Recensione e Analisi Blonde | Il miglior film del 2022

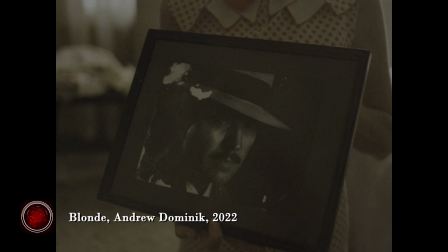Cresciuta come bambina ripudiata dai genitori, il padre che non l'ha mai riconosciuta, ma anche la madre che le attribuisce la colpa per la fine della relazione con il suo amato,
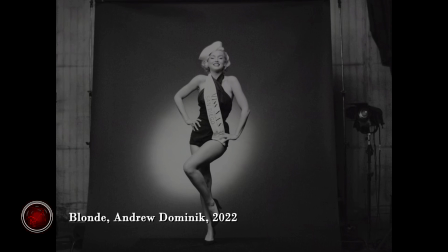Norma Jean entra nel mondo dello spettacolo dominato dagli uomini e fin dall'inizio capisce che non è il talento ciò che interessa principalmente, bensì la sua bellezza. È così che nasce Marilyn Monroe, un personaggio fittizio, niente di più che il personaggio di un film, ma soprattutto un personaggio che fa della propria immagine la principale arma.
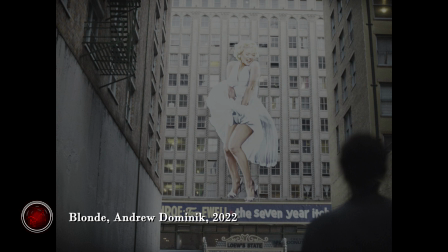Il problema è che Marilyn inizia gradualmente a far scomparire Norma, fino all'annullamento totale. Sia Dominic che Anna de Armas hanno spiegato che l'obiettivo del film era quello di raccontare la storia della donna più famosa e vista del mondo,
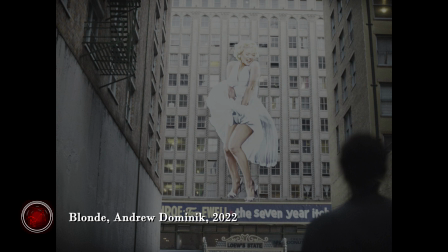ma allo stesso tempo la più invisibile. Infatti Norma Jean scompare sempre di più nel corso del film, un abuso dopo l'altro, una sconfitta dopo l'altra.
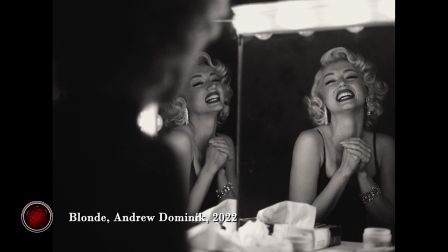L'identità della protagonista si frantuma come simboleggiato dal grande numero di specchi, spesso rotti, che si vedono nel corso del film. Il personaggio prende il posto della persona e allora la vita dell'attrice diventa un collage di situazioni, di episodi,
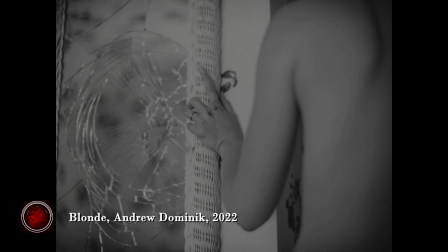in cui i film si confondono con la realtà, in una progressiva dissoluzione dei confini tra la vita vera e lo spettacolo. L'esibizione del mezzo cinematografico, con il continuo cambio di ratio e di colore,
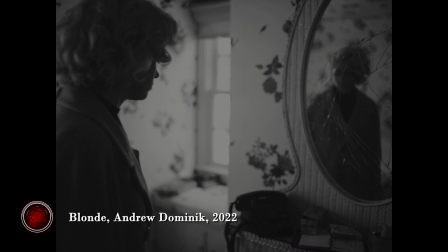dà l'impressione di assistere a scene di film diversi, a episodi quasi sconnessi gli uni dagli altri, ma allo stesso tempo appartenenti a un unico flusso,
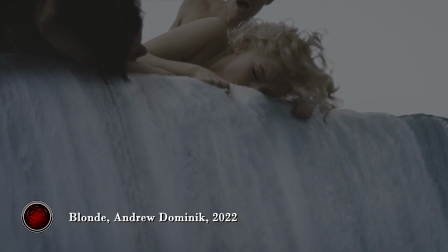a un viaggio nella mente della protagonista, che totalmente scomparsa nel personaggio che ha creato, ormai vede il cinema e lo spettacolo come unica lente attraverso cui interpretare la realtà. Lo dice chiaramente nella scena con Kennedy, in cui durante l'ennesimo abuso che subisce,
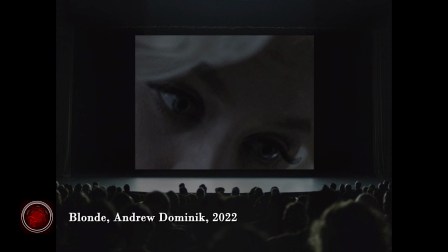trattata come un mero oggetto sessuale, si chiede se sia tutto reale o solo la scena di un altro film, e che qualsiasi scena può essere interpretata e durerà solo pochi minuti. Insomma, la fuga dalla realtà è l'unico modo per salvarsi da ciò che attorno,
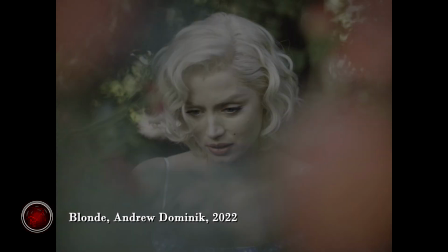ma allo stesso tempo è ciò che la fa sprofondare in una spirale di disperazione e follia, in cui la conclusione inevitabile è la morte. Nel film vengono ripetute in continuazioni battute tipo sembra un film, sembra una fiaba e via dicendo.
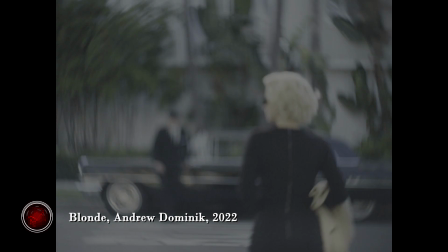La stessa madre di Norma Jean all'inizio dice che in California è difficile capire cosa sia reale e cosa no. Ancora una volta tutto ciò si riflette magistralmente nelle scelte stilistiche di Dominic, in particolare nell'ultima ora,
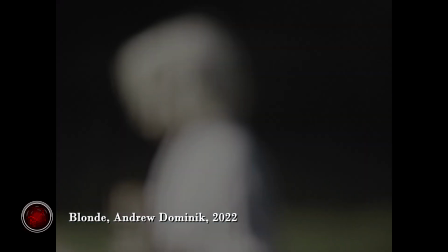in cui regista ci vuole immergere nel delirio della protagonista, ormai dipendente dalle medicine e dall'alcol. Il realismo viene quasi totalmente abbandonato, aumenta l'uso del fuorifuoco, la realtà viene deformata metaforicamente e fisicamente,
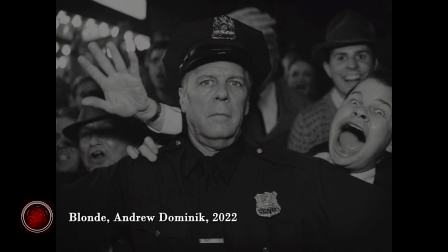si pensi alla scena in cui vengono gigantite le bocche delle persone o ai già citati rallenti e velocizzazioni.
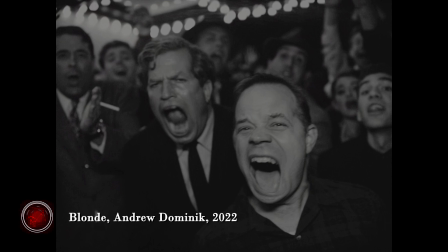In questa parte del film entriamo veramente in territori linciani, merito anche delle splendide musiche di Nick Cave e Warren Ellis, che a tratti ricordano quelle di Badalamenti.
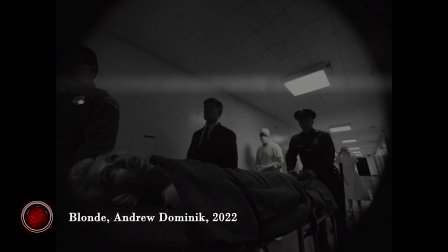Si arriva addirittura nell'ultima mezz'ora, quando Marilyn ha ormai perso ogni appiglio alla realtà,
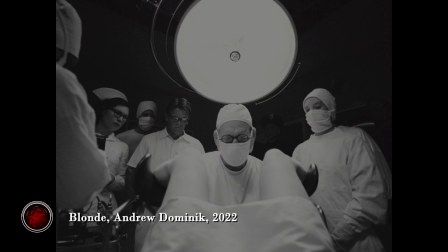al thriller cospirazionista degli anni Sessanta, con inquadrature e movimenti di macchina che riportano alla mente la trilogia paranoide di John Frankheimer,
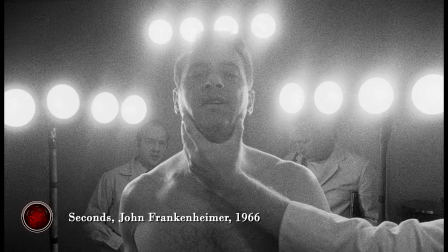in particolare Seconds, per il modo in cui le immagini vengono distorte dalle lenti grandangolari e vari altri espedienti.
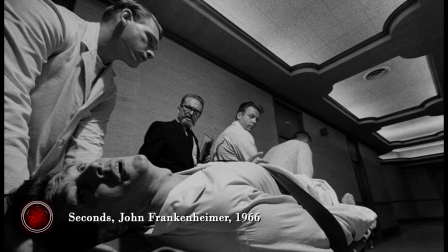Non a caso in questa parte del film la protagonista inizia a credere di essere spiata, di essere tenuta sotto controllo da agenti governativi e la scena del sogno aborto sembra uscita direttamente da un thriller
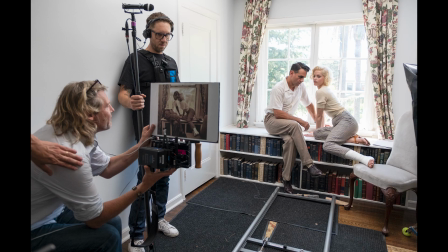cospirazionista della New Hollywood. A proposito di immagini, è strepitoso il lavoro che Dominic fa sulle immagini celebri che ritraggono Marilyn Monroe.
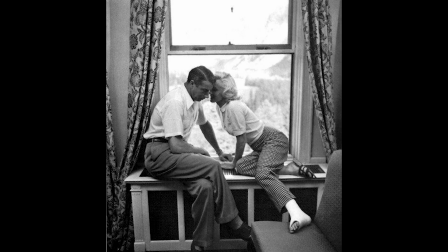Come ha sottolineato il regista in varie interviste, Marilyn è stata la donna più fotografata, se non in assoluto, sicuramente della sua epoca. Ancora oggi la quantità di fotografie e video reperibili è enorme.
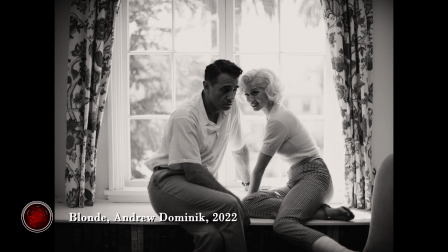Dominic ha realizzato una raccolta di foto e documenti che ha poi passato da tutto il cast e la crew, come base da cui partire per costruire le varie scene. Molte delle fotografie più iconiche di Marilyn vengono riprodotte fedelmente,
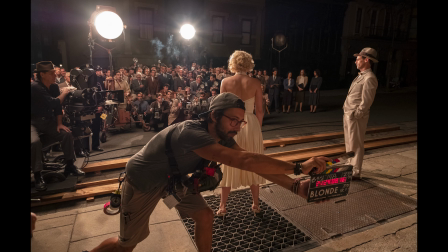condizionando spesso la scelta del colore o del bianco e nero, in modo da riprodurre alla perfezione il materiale di partenza. Ma Dominic non si limita a fare delle cover, bensì stravolge il significato di queste foto.